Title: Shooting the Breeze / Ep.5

Another vlog today. I'm just doing a shoot for my short film. I need one scene today, and I have about 5-ish hours to do so, because we have plans tonight. So I'm hoping I can get it done in time. It's one shot, but it's very complicated. So, I mean, I'll show you more, but it's very I've never done anything like this before. So wish me luck. I got my production assistant with me today, Thader. So he's gonna help out and hold the flashlight for me. So yeah, I will update you once we get to the location. All right, here we are. Here's the infamous parents' garage that we're shooting in today. So the plan is to shoot like a POV ship scene, like a GoPro latched onto the ship, and I'm gonna blow snow towards it and haze, and hopefully it'll look semi-real. I've never done anything like this, so this could look terrible, but that's the plan. So I'm gonna set up a white backdrop. I have a fan, I have fake snow. I'm gonna blow haze and everything towards it, and I'm gonna set up the camera like a wide angle, like it's going through the snow, and hopefully it looks real. So I'm gonna set everything up and see what we're looking like.
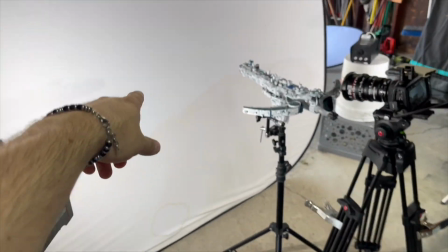89s
All right, so I have everything pretty much set up. So we have a light here hitting our backdrop, and then light here hitting our backdrop.
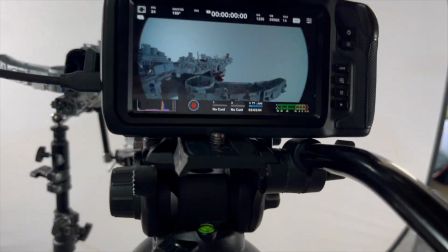97s
This is kind of what we're looking like.
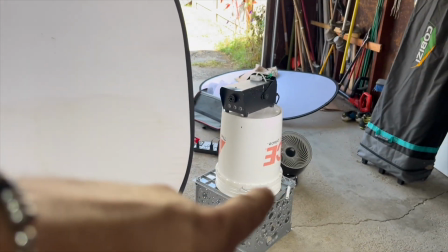99s
And I'm going to turn on the haze machine, and with that fan, I'm gonna blow smoke, and then I also have fake snow that I'm gonna try.
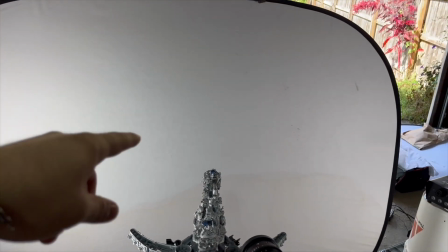107s
But I'm having that problem again where my backdrop is too small, but I'm just gonna have to work with what I got.
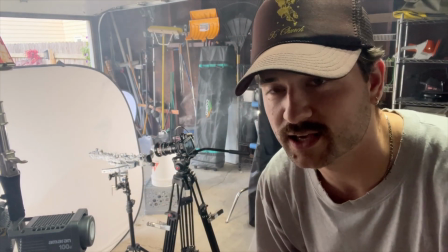119s
All right, so it looks like the fog is just coming in from the side. I think it will work, but I'm gonna put the fog machine under it,
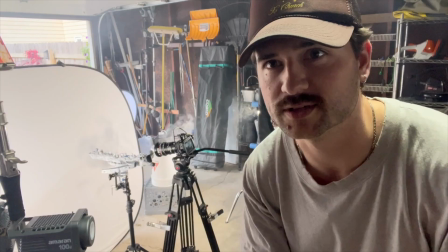128s
pointed up, and hopefully that looks like it's not just coming in from a random side.
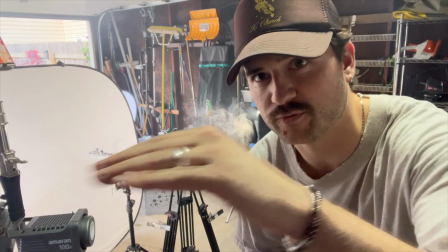133s
It looks like it's going forward. So we're gonna try that.
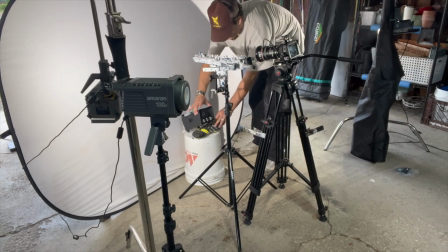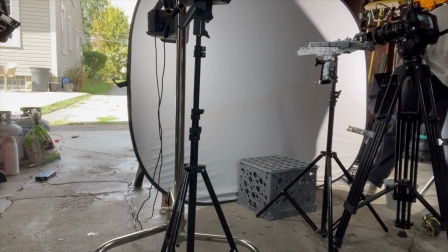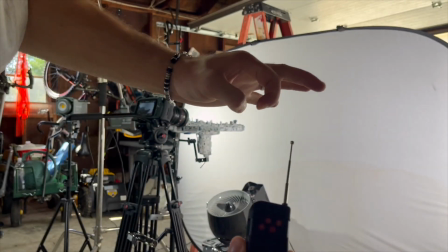148s
I just think this is satisfying. I love this. Not quite.
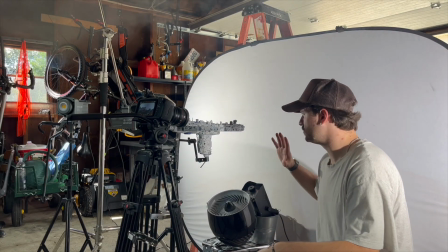155s
The smoke needs to be pointing directly at the camera, I think.
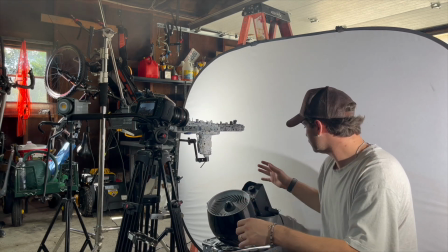159s
But that's really difficult because the camera is so wide.
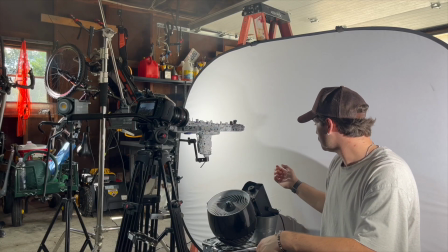164s
This is a 12mm, so it's really hard not to get in frame,
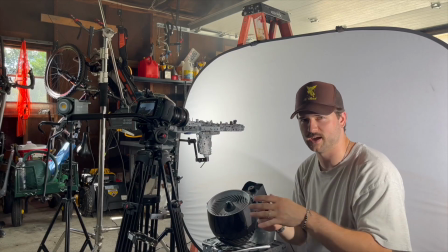170s
but I need to figure out a way to get it high enough and level enough with the camera so that it looks like the smoke is hitting the camera head on.
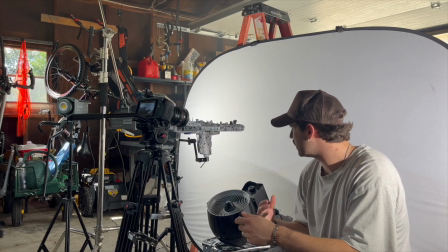177s
So I gotta try to figure out something and change a few things around.
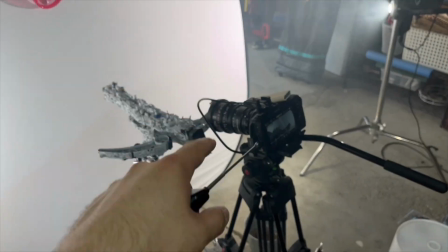182s
Okay, you guys, I think we're in the right direction. So I rigged
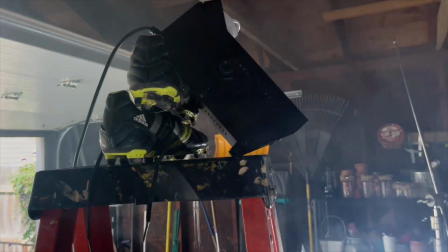188s
dude, I can't even believe I'm showing you this. I put this fog machine on top of 2 soccer cleats and angled it down,
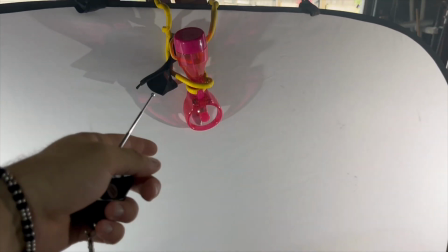196s
and then I found this like handheld fan inside that I strapped to the top, and this is what we're looking like.
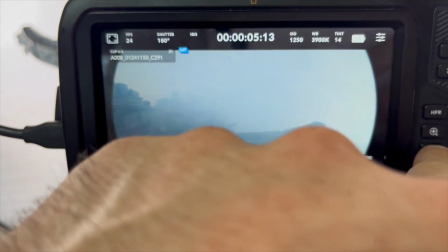205s
Oh, sorry. So this is kind of like what we're looking like.
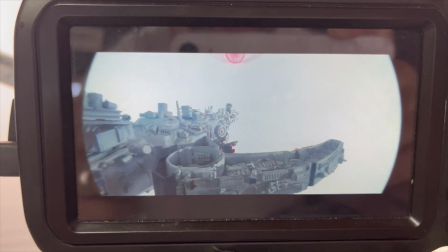209s
You can see for a split second that it looks real.
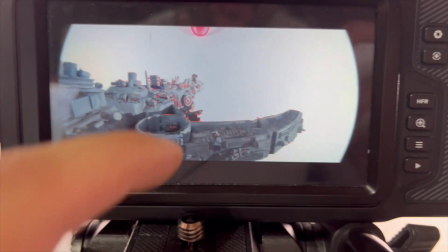212s
I'm just gonna try to mask out that fan and this black mark, but we are in, I believe, the correct direction.
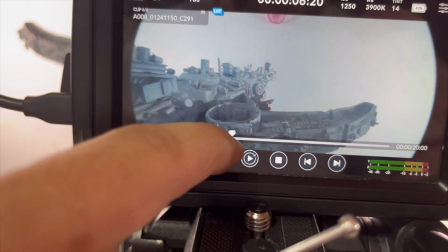220s
I think once we add in some, oh my gosh, I think once we add in some snow, I think we'll be golden.
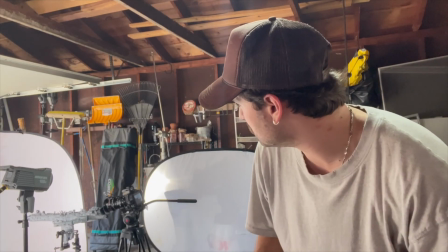226s
All right, so we're getting pretty close. I've been just kind of like fidgeting around with brightness,
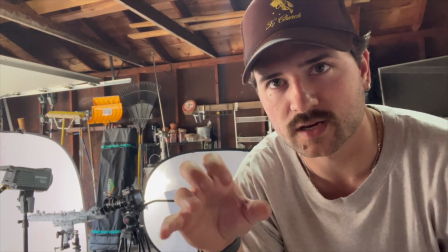231s
and I also added another light for like a lightning effect to just kind of like give it flashes of light, which I think is helping. I don't know if I'm gonna go for it or not, but I also got this fake snow, which my original plan was